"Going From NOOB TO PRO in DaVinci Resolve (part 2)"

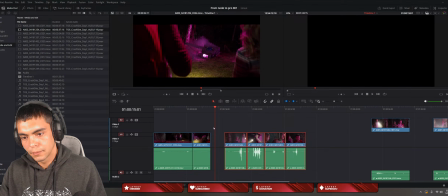[85:37]
Or maybe a little bit more.
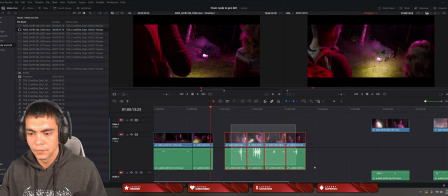[85:51]
Yeah, whatever. Yeah, the movement of his head actually messes it up because the next clip is not moving the head.
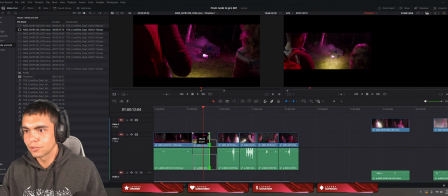[86:00]
It's like the reverse of cutting an action. Is if like there's no action in the next clip, there was an action in the first one, it just looks weird.
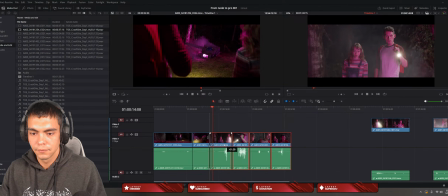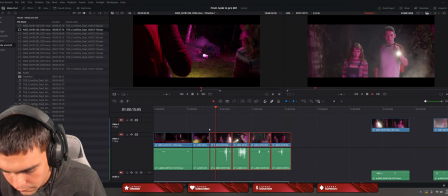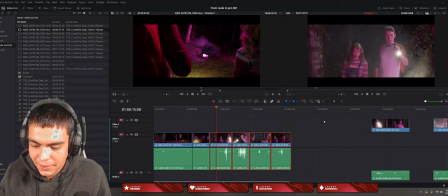[86:17]
Yo, thank you for sticking around, bro. I know we're just working here on the edits, but your support of just coming and by the channel, I appreciate it, bro. Have a good day. Peace out to you, and much love.
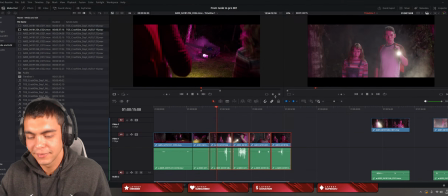[86:36]
Dale, bro. Take care, and stay safe and have fun.
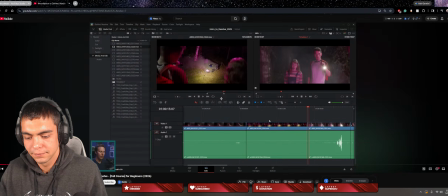[86:47]
Go check it out. It inserts this clip right where that playhead was, and it moves all the other clips this way down the timeline.
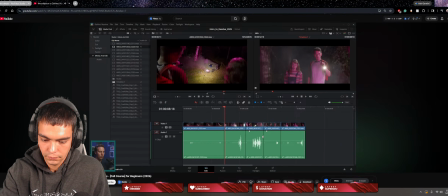[87:00]
So if I hit Control Z, we can kind of see what happens. Control Shift Z to redo it. It's just putting that clip in there.
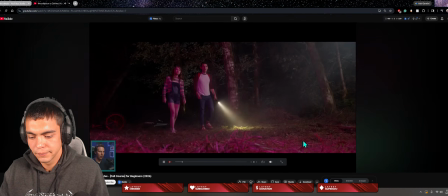[87:06]
So now we have in our story, they show up and say, whoa.
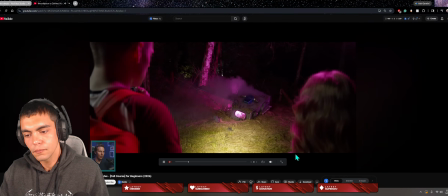[87:11]
And then we see what they see. Ooh, yeah, baby. That looks good.
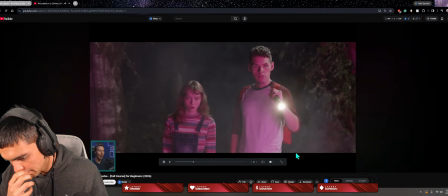[87:16]
And now we've forgotten how far apart they were in that first shot.
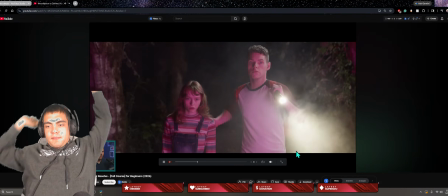[87:21]
And so now we cut here and nobody cares. Works great. Go check it out. That's how we build a story here in the edit page.
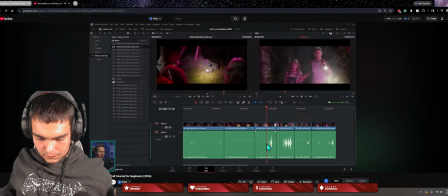[87:28]
So cool.
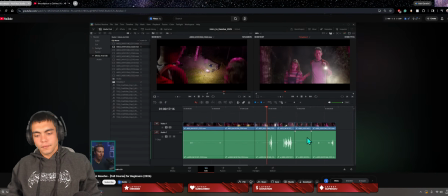[87:29]
And this basic process works for any kind of video you're making, whether you're making a film like this or whether you're just doing a YouTube video, documentary, commercial.
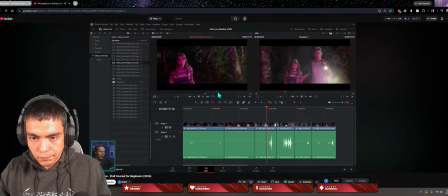[87:38]
It's all about finding the clips you want, setting the in and out, and putting it on the timeline in some way.
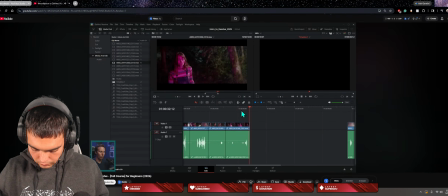[87:44]
Whether it's dragging it to the timeline or whether it's using an edit button like this insert. There's also a couple other edit modes. For instance, overwrite, which just kind of pastes this over everything. There's replace, which will swap out the clip here for the clip that we're over here in the timeline.
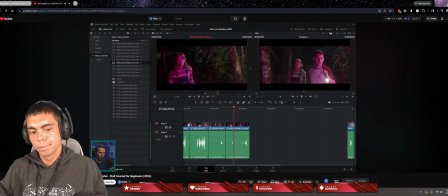[88:00]
And you can click and drag here and drag this viewer onto this viewer, and you have a few more options too. For instance, place on top puts that clip on top and on the next layer. We're always going to be looking at the top layer in our viewer,
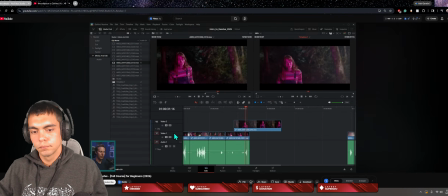[88:16]
Check it. but we can decide to turn this off and move this around without overwriting this clip. One handy edit button here would be append at end. If you drop it on this append at end, it's going to throw this clip, whatever we have selected here,
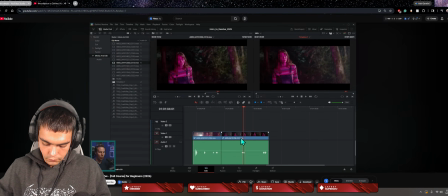[88:31]
at the end of our timeline, which is great if you're just kind of gathering the clips that you want. You can just double click, set your in and out, okay?
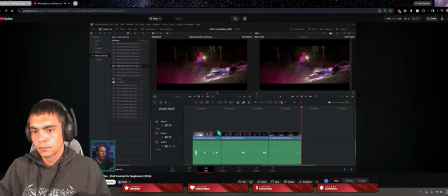[88:39]
Drag it over here, append at end. You don't have to worry about where you are in your story. You can just kind of go through here, pick the parts you like, append at end. You don't really have to worry about it. Great, append at end.
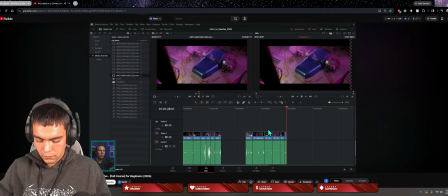[88:55]
And you can throw those all in the timeline, and then you can move them around and adjust them and trim them and split them and all the stuff that you need to do.
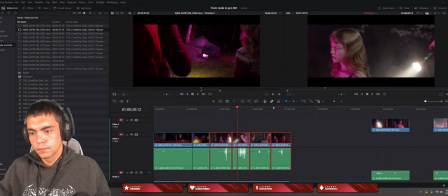[89:02]
So if you want to get really used to how the So append and end. Where is it? Oh, is it here?
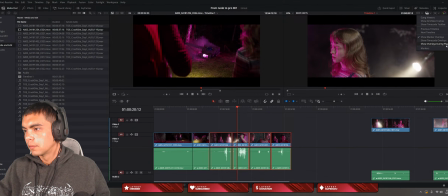[89:22]
Metadata mixer quick export. So okay, where was he clicking? the edit page.
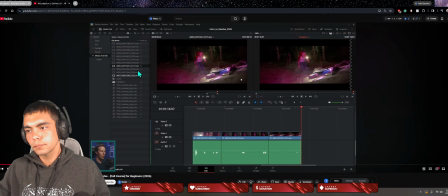[89:29]
You don't have to worry about where you are in your story. You can just here would be append at end. If you drop it on this append at end, it's Is he clicking here?